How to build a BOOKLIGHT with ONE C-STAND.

if you shoot documentaries like me and you happen to do it yourself well this is the shot this is the shot that a lot of people look for is just a nice big wide so that you can see a bit of the context of what's happening behind the subject but you're also getting just a big beautiful soft source from something like a window light problem being that a setup like this also brings in a lot of contrast if you don't have something to just help lift up that contrast ratio so So book lights are the best way of doing that. And for the longest time, I've been building book lights with four C stands, little to no time. And I'm stressing to get it all set up in time for the subject to come in. A lot of times working with athletes, they're coming in early and I don't have the time to prepare. So I just saw this YouTube video the other morning by a guy named P.D. Mokri or Mokri. He's down in Texas and he has the most ingenious solution build the book light with one c-stand like just one c-stand that takes under 10 minutes to build he was pretty casual and nonchalant about it but when it when I saw it it kind of blew my mind so I feel like everyone who shoots on their own should know about this setup because it changed my life in a small way so today we're going to build that setup and and again go follow PD Mokri he's got some other great gaffer tips and tricks some grip and lighting and and this one just just
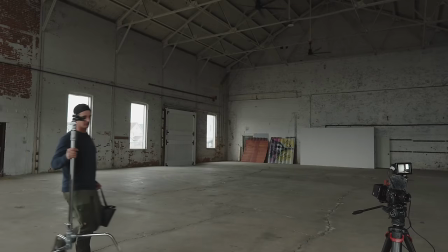hit me in the feels so we're gonna build it so here's where you're gonna need to build the one C stand booklet a C stand that goes without
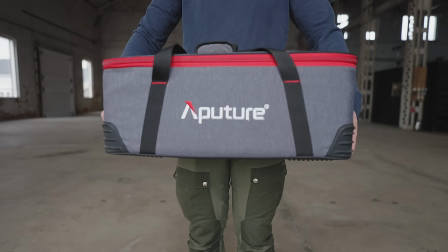saying some spring clamps a standard knuckle or grip head a light strong enough to bounce through your book light your preferred diffusion six inch cartelini
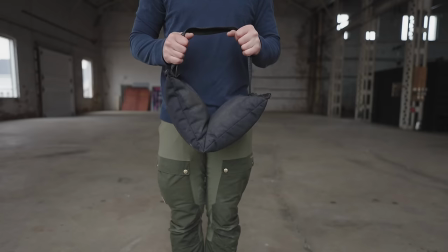some kind of crossbar stingers sandbags safety first and a four foot
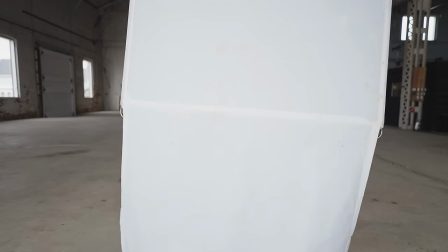ultra bounce or floppy fabric of your choice uh okay so we've got our camera set up in position we've got kind of that classic netflix wide angle in a warehouse like you're interviewing an fbi agent or something uh so the light's okay right now but it is super contrasty on one side you're gonna get crazy shadows i'm sure i don't know how am i looking right now pretty contrasty and dark yeah so that's a bit of an issue so the best way to solve that is the book light so this is kind of
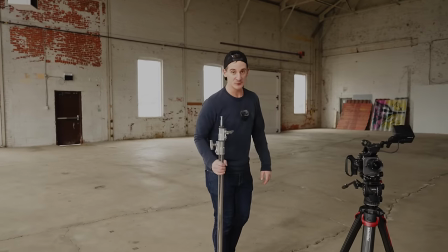a I don't know one of the most ingenious things I've ever seen because it takes up way less space way less gear and way less time so
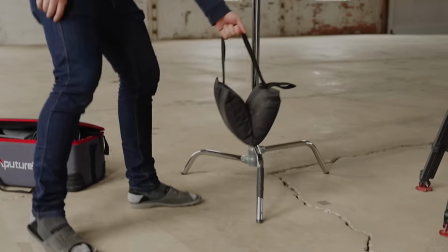we're going to start with the sandbag because safety is important so we'll throw the sandbag over your biggest leg in the front always not only for safety but you actually really need it for the setup as well you're also going to see that I thought ahead and put some gaff tape on that front leg because we're using a cartelini here.
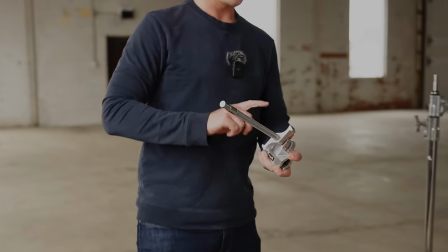This one is a one foot cartelini, just kind of gets your light a little further out over that leg. Takes a minute.
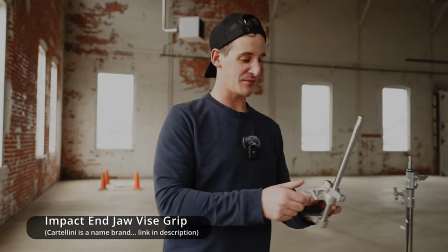This cartelini is actually really cool too because we've got a channel here which stops the quacker bill from swiveling around,
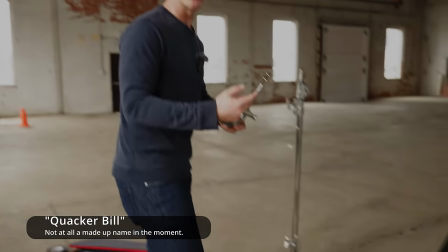but it is really sharp so watch your hands.
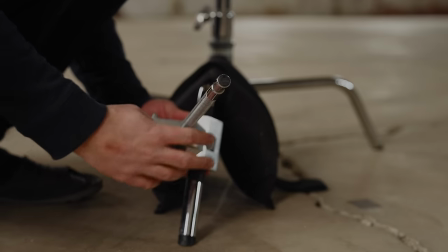So we're going to go ahead lock this down on the front leg and this is obviously going to be your post for the light that we'll be using which is the 300d
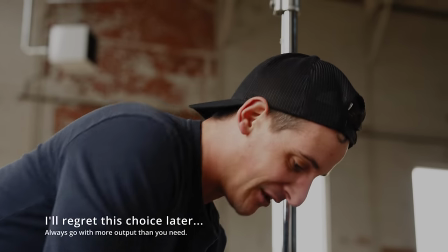because it's a bit of an overcast day and we don't need quite the output of a 600 so make sure that's
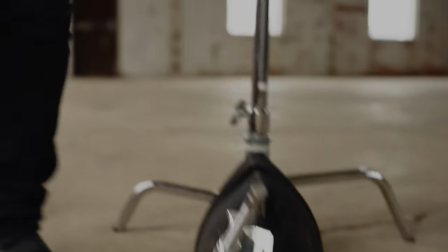locked in nice and tight and we'll get the light going next.
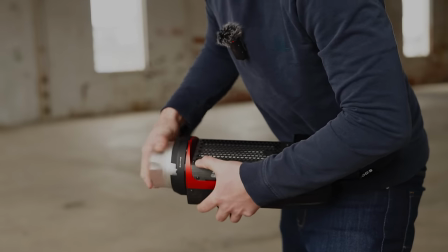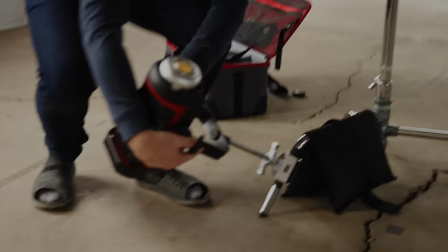So light can get popped on right here.
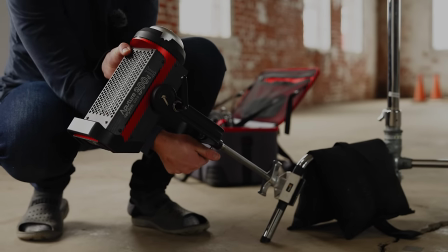Nice thing with it being this low too is that you can actually shine it straight up into the floppy which kind of
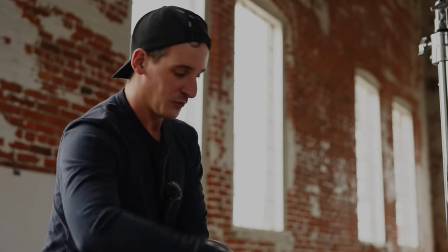gives you a bit more wrap because it's hitting kind of the curve point once we get it set up all right